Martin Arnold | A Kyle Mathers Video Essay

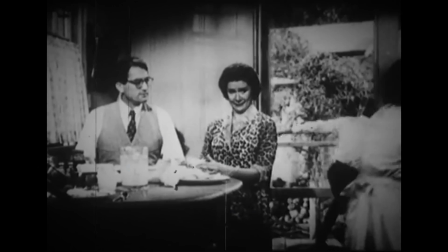3:55 The effect on the motion of the film causes it to seize and convulse in repetitive patterns of time,
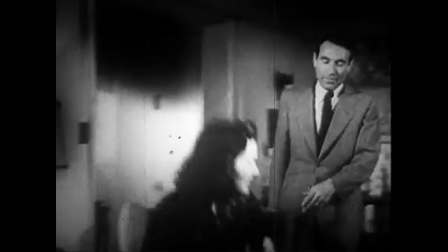4:02 and Arnold has an experimental film trilogy composed of Pièce Touchée
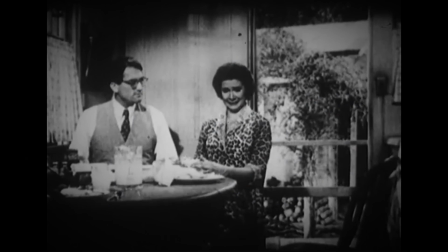4:06 and Passage à l'acte and A Lone Life Waste Andy Hardy,
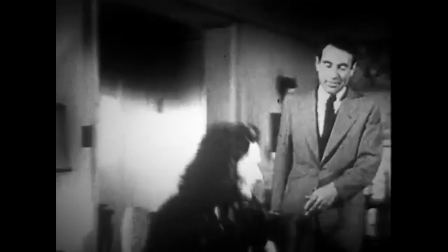4:11 and these motion studies are conducted through footage taken from classic Hollywood cinema
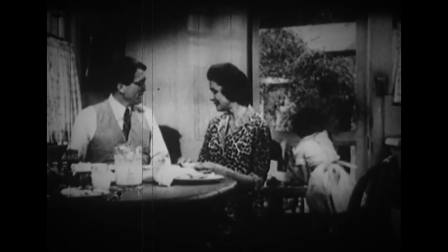4:16 and dissected to uncover hidden messages beneath the surface of the original narrative,
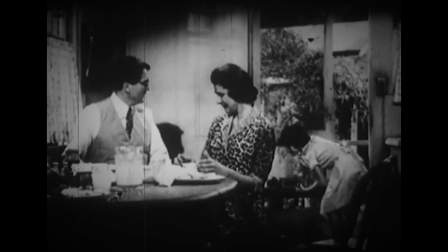4:22 and these films both belong in the categories of experimental and new media as they reveal information behind distinctive patterns of time,
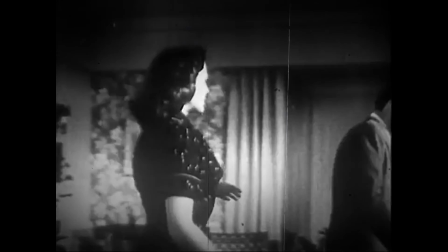4:30 and they demonstrate a temporality that serves to manage the status quo and deny any real change. Arnold grew up watching Peter Kubelka's films, which influenced his frame-by-frame and structural thinking.
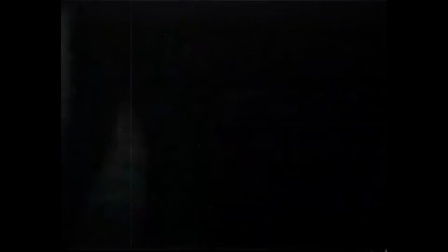4:44 Kabelka was primarily fixated on the possibilities of specific film articulations with forms that can only be created within a film. He placed a focus on what was happening between the frames, and as a result he also attempted to work against representation within a single frame.
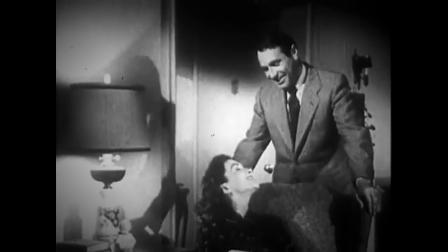5:01 Arnold himself works with the image itself and how it presents certain places, subjects,
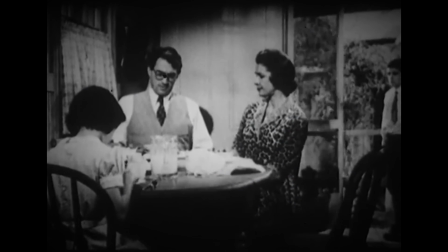5:06 and actions, but also the dreams, hopes, and taboos of the society that created it. Another major influence for Arnold was his friend Walter Jeklitz, who made use of scenes from old films to demonstrate a computerized projector to Arnold.
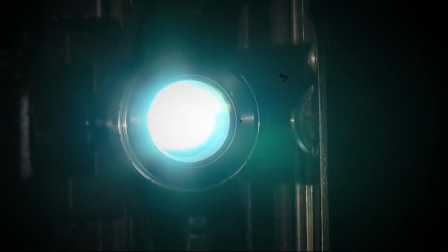5:20 He built it in a way so that it could project images at any range of speed from 2 to 25 frames per second,
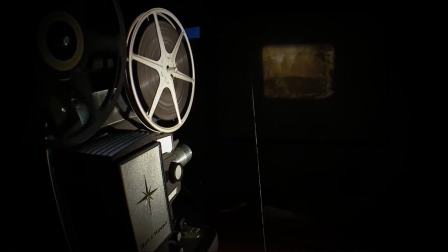5:28 and Arnold specifically recalls viewing a scene from The Human Jungle that took place in a kitchen.
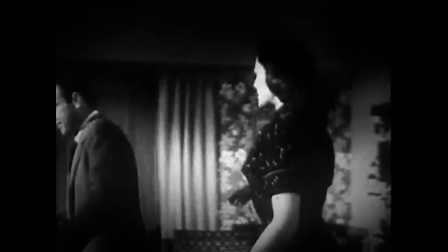5:33 The P.S. Touche couple are having a conversation as the man is reaching into a drawer to get out a knife.
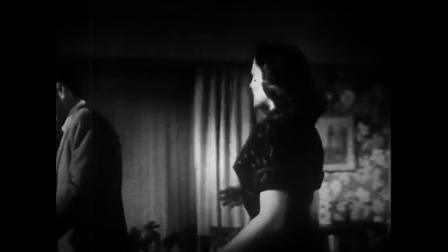5:40 With the projector speed being only 4 frames per second, the event became thrilling,
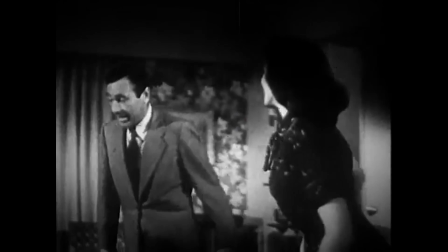5:45 with every minute moment being dragged out and transformed into a small concussion. While viewing this, Arnold was convinced the scene was a part of a crime story, and the man would be threatening the woman with the knife.
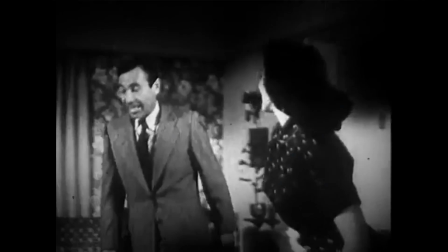5:57 However, to his surprise, the man was not a murderer, and in actuality her husband,
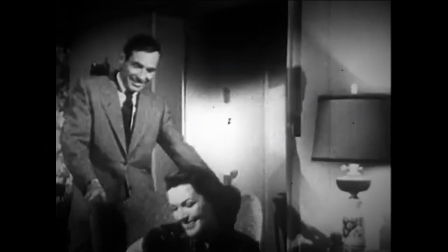6:02 who was merely preparing a sandwich for his wife, and Walter could sense Arnold's excitement, so he gave him the roll of film,
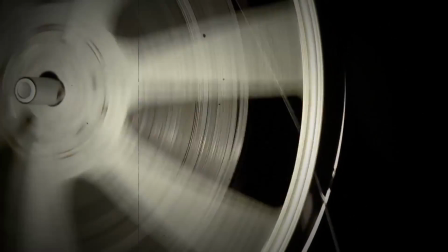6:09 and Arnold immediately went home and began combing through the footage with a magnifying
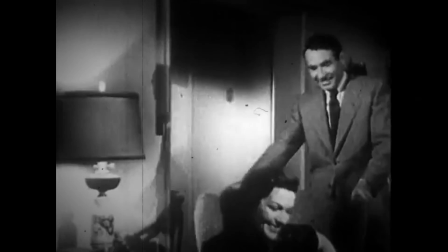6:14 glass and decided to begin conducting optical printing experiments, starting with the 18-second shot that he uses for his film, P.S.
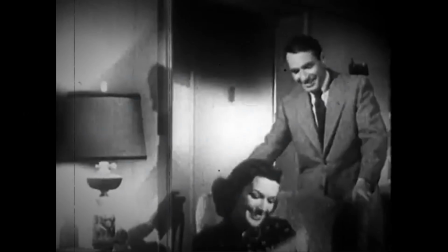6:23 Touche.
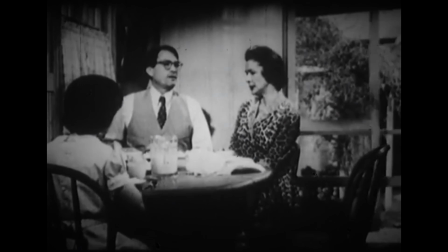6:23 Arnold's films act as a reminder for the audience that the discontinuity of individual frames that underlies all of cinema and the way that conventional
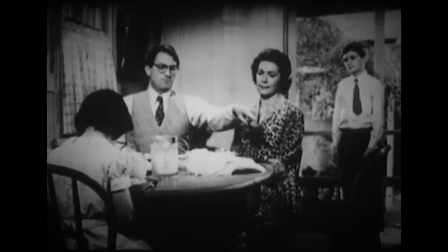6:33 spectatorial pleasure is inextricably yoked for the desire for movement and continuity.
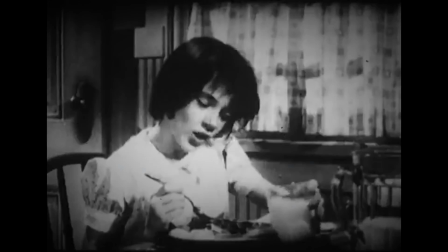6:39 Arnold is by no means engaging in the destruction of visual pleasure.
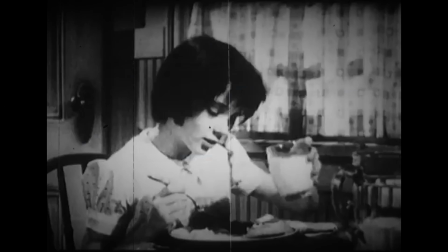6:43 Instead, he is highlighting the discontinuity that haunts all cinema by heightening the viewer's awareness
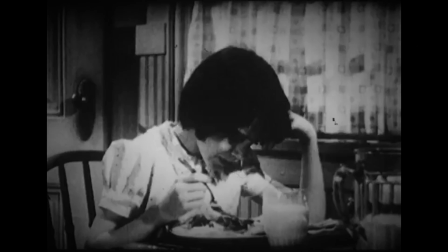6:49 of the terms of pleasure and even accentuating it to an enjoyable and at times comical degree.
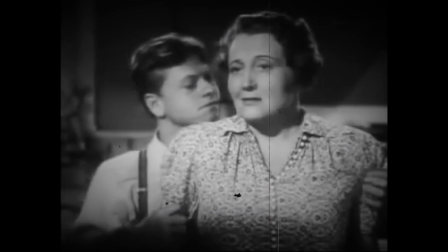6:56 One of Arnold's most explicit films is Alone Life Wastes Andy Hardy,
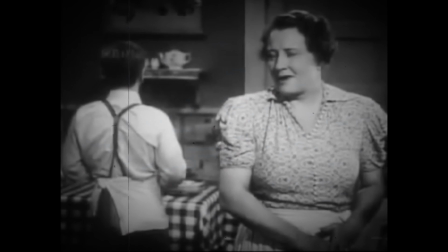7:00 as it exploits the repressed sexuality that lies underneath classic Hollywood cinema.
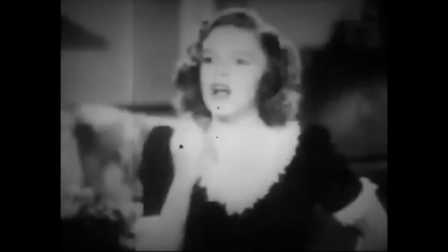7:05 Arnold opens his film with Andy Hardy kissing his mother in a scene that would traditionally be an innocent and inconsequential goodbye.
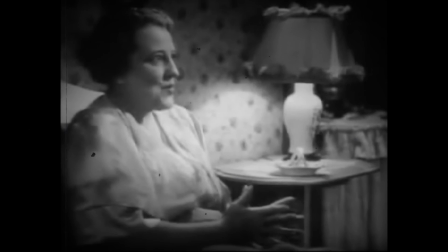7:13 However, with the use of optical printing, the encounter is transformed into a scene filled with incestuous indecency,
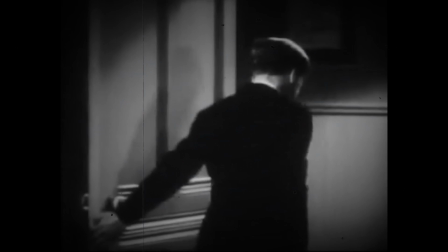7:21 and at work we are seeing a different narrativization that provokes the viewer to question their initial thoughts on the interaction and scene.
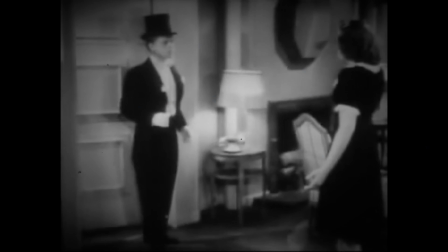7:29 Arnold is diving deeper beyond the surface to uncover the film's intent and the more sublime
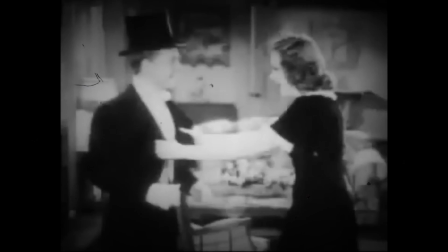7:35 expressions of emotion in the subtle choreography and unconscious kinetics.
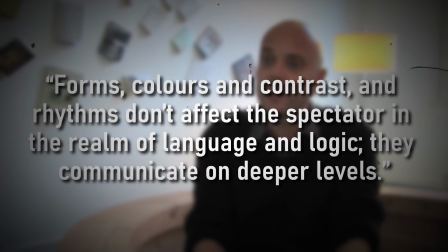7:45 So our first quote is, "Forms, colors, and contrasts and rhythms don't affect the spectator in the realm of language and logic.
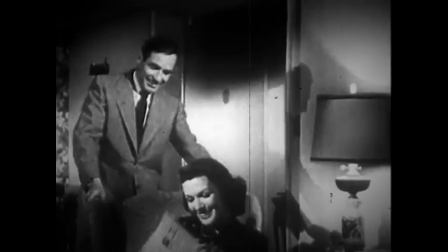7:54 They communicate on deeper levels." So to explain this quote, Arnold's way of working with media was very sensual.
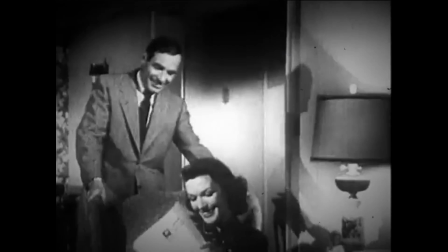8:00 He wouldn't work towards a logical aim or message, he would feel his way through the material.